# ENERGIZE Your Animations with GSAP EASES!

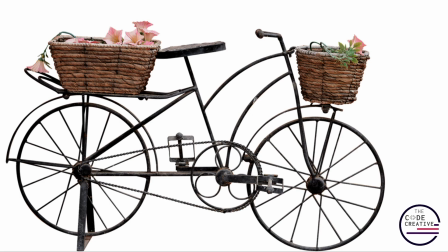I want you to take a look at the difference between two versions of an animation for a bicycle.
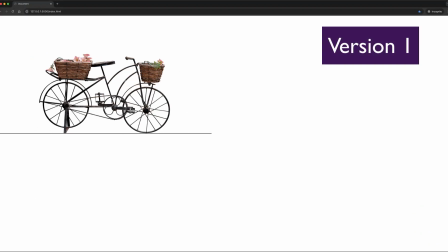Here's version number one, and here's version number two.
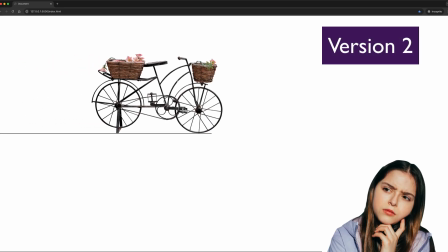Did you notice anything different? Which one felt more natural?
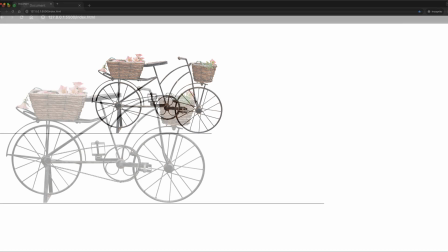Let me play them for you one more time, and in particular, I want you to focus on the way that the bicycle starts moving and stops moving.
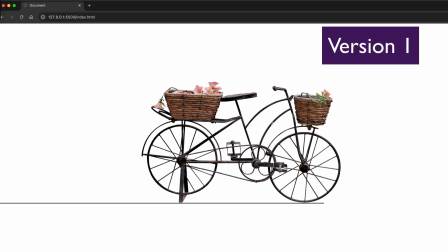So here's version one. Did you notice that it starts and stops very abruptly? Check it out once again. It's almost like when the bicycle stops, it collides with an invisible wall.
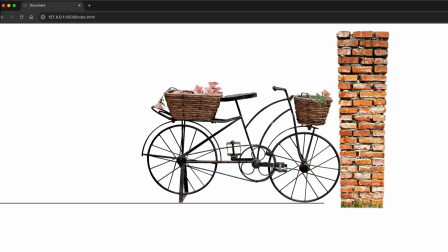Now let's contrast that with version number two.
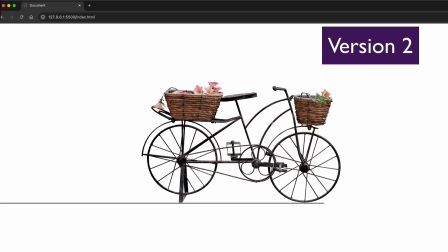When the bicycle starts moving, it looks like it gets a little bit of a shove, which gives it a quick little acceleration. And the bicycle comes to more of a gradual stop as opposed to the very abrupt and sudden stop in the first example. Let me play it for you one more time.
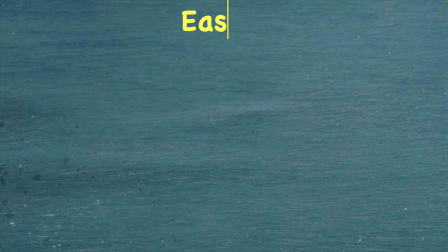The differences that you've been seeing are caused by easing, or easing functions, also known as timing functions. And this is a very important aspect of working with animations.
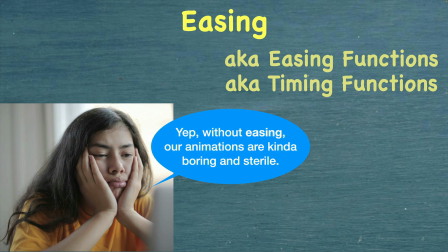Easing is the thing that gives personality and spark and liveliness to our animations.
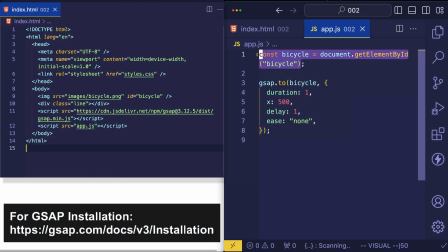In my JavaScript file, I'm first getting reference to that bicycle image, and then I'm using a very simple gsap.toTween to animate that bicycle.
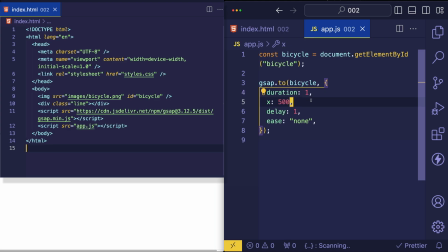I've set its duration to a value of 1 second. I've set its X property to a value of 500 or 500 pixels. I set a delay of 1 second just to give a little bit of a pause before the animation starts.
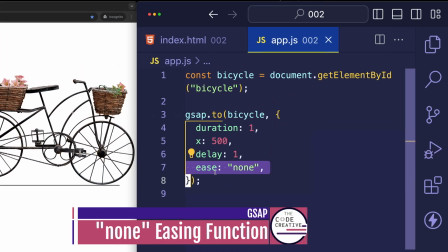And here's the important part, where I set an ease property. And in this case, I've set it to a value of none.
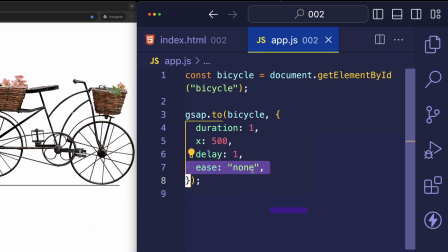And this is what I used for the first example of the bicycle. Now in plain CSS, this is the equivalent of doing an ease value of linear.
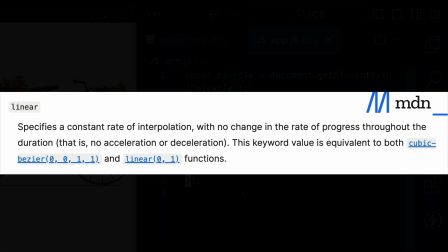This means that the bicycle is going to start moving abruptly and end abruptly. And in between that start and end point, it's going to move in a linear way. That is, at a linear rate of change. And I'm going to play this animation for you in a second so you can see it again.
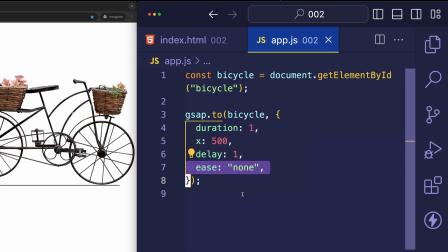But that's what gives this animation a very mechanical and kind of plain and boring feel.
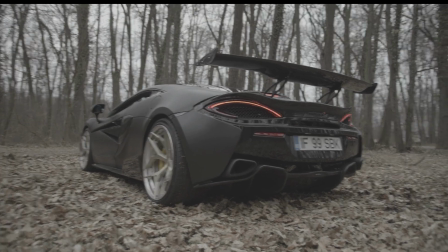It really doesn't resemble how objects move in the real world.
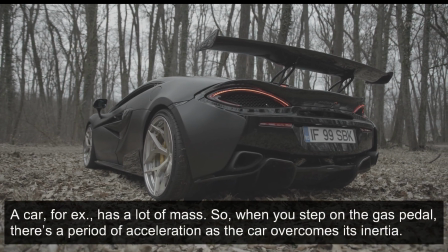Because in the real world, objects usually have to overcome some inertia to get moving in the first place.
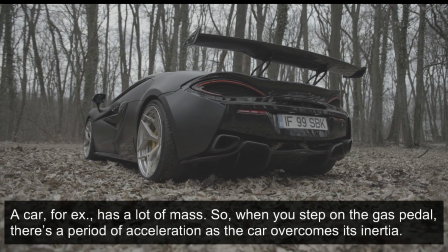And it usually takes a little bit of ramp-up time to do that.
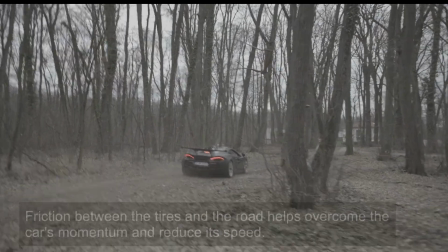And for objects to come to a stop, there's often some friction that causes them to slow down, sort of in a gradual way.
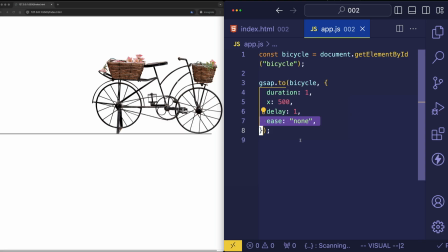So let's play it one more time, and notice how the bicycle, as it's moving from left and right, does so in a very straight, steady, robotic kind of way. Here we go.
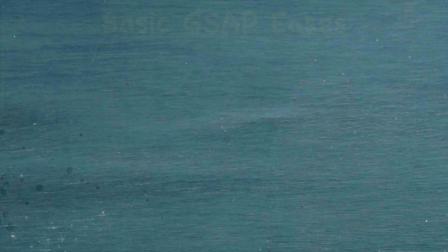To contrast this type of linear ease, let's look at some of the basic easing functions that GSAP provides out of the box.
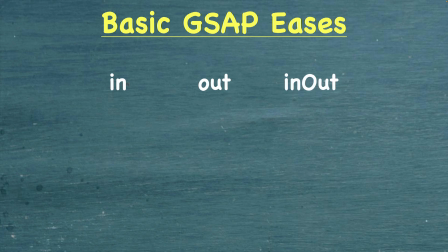These are the in, out, and inOut eases, and each one of them has four variations, called powers. Let's start with the out ease, because this is the type of ease that GSAP uses by default.
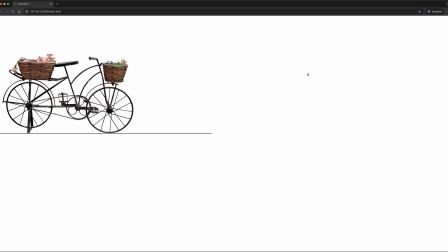With an out type of ease, the change, in this case the movement of the bicycle from left to right across the x-axis, no longer moves at that constant, boring, linear rate of change.
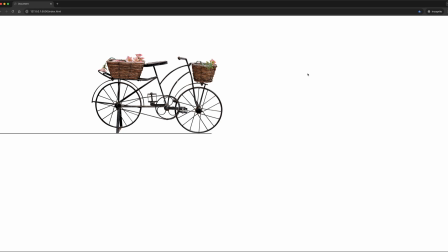Rather, it begins with a quick acceleration and comes to a more gradual stop towards the end.
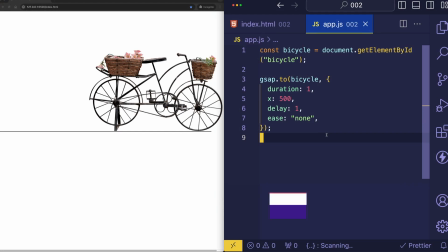Hence the term ease out. So in our GSAP code, if we set ease to power1.out, we can see this in action.
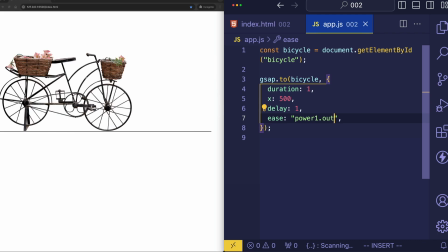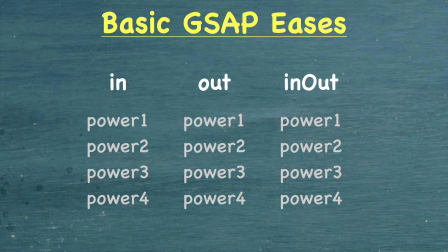As I mentioned, each of these easing types has four power variations.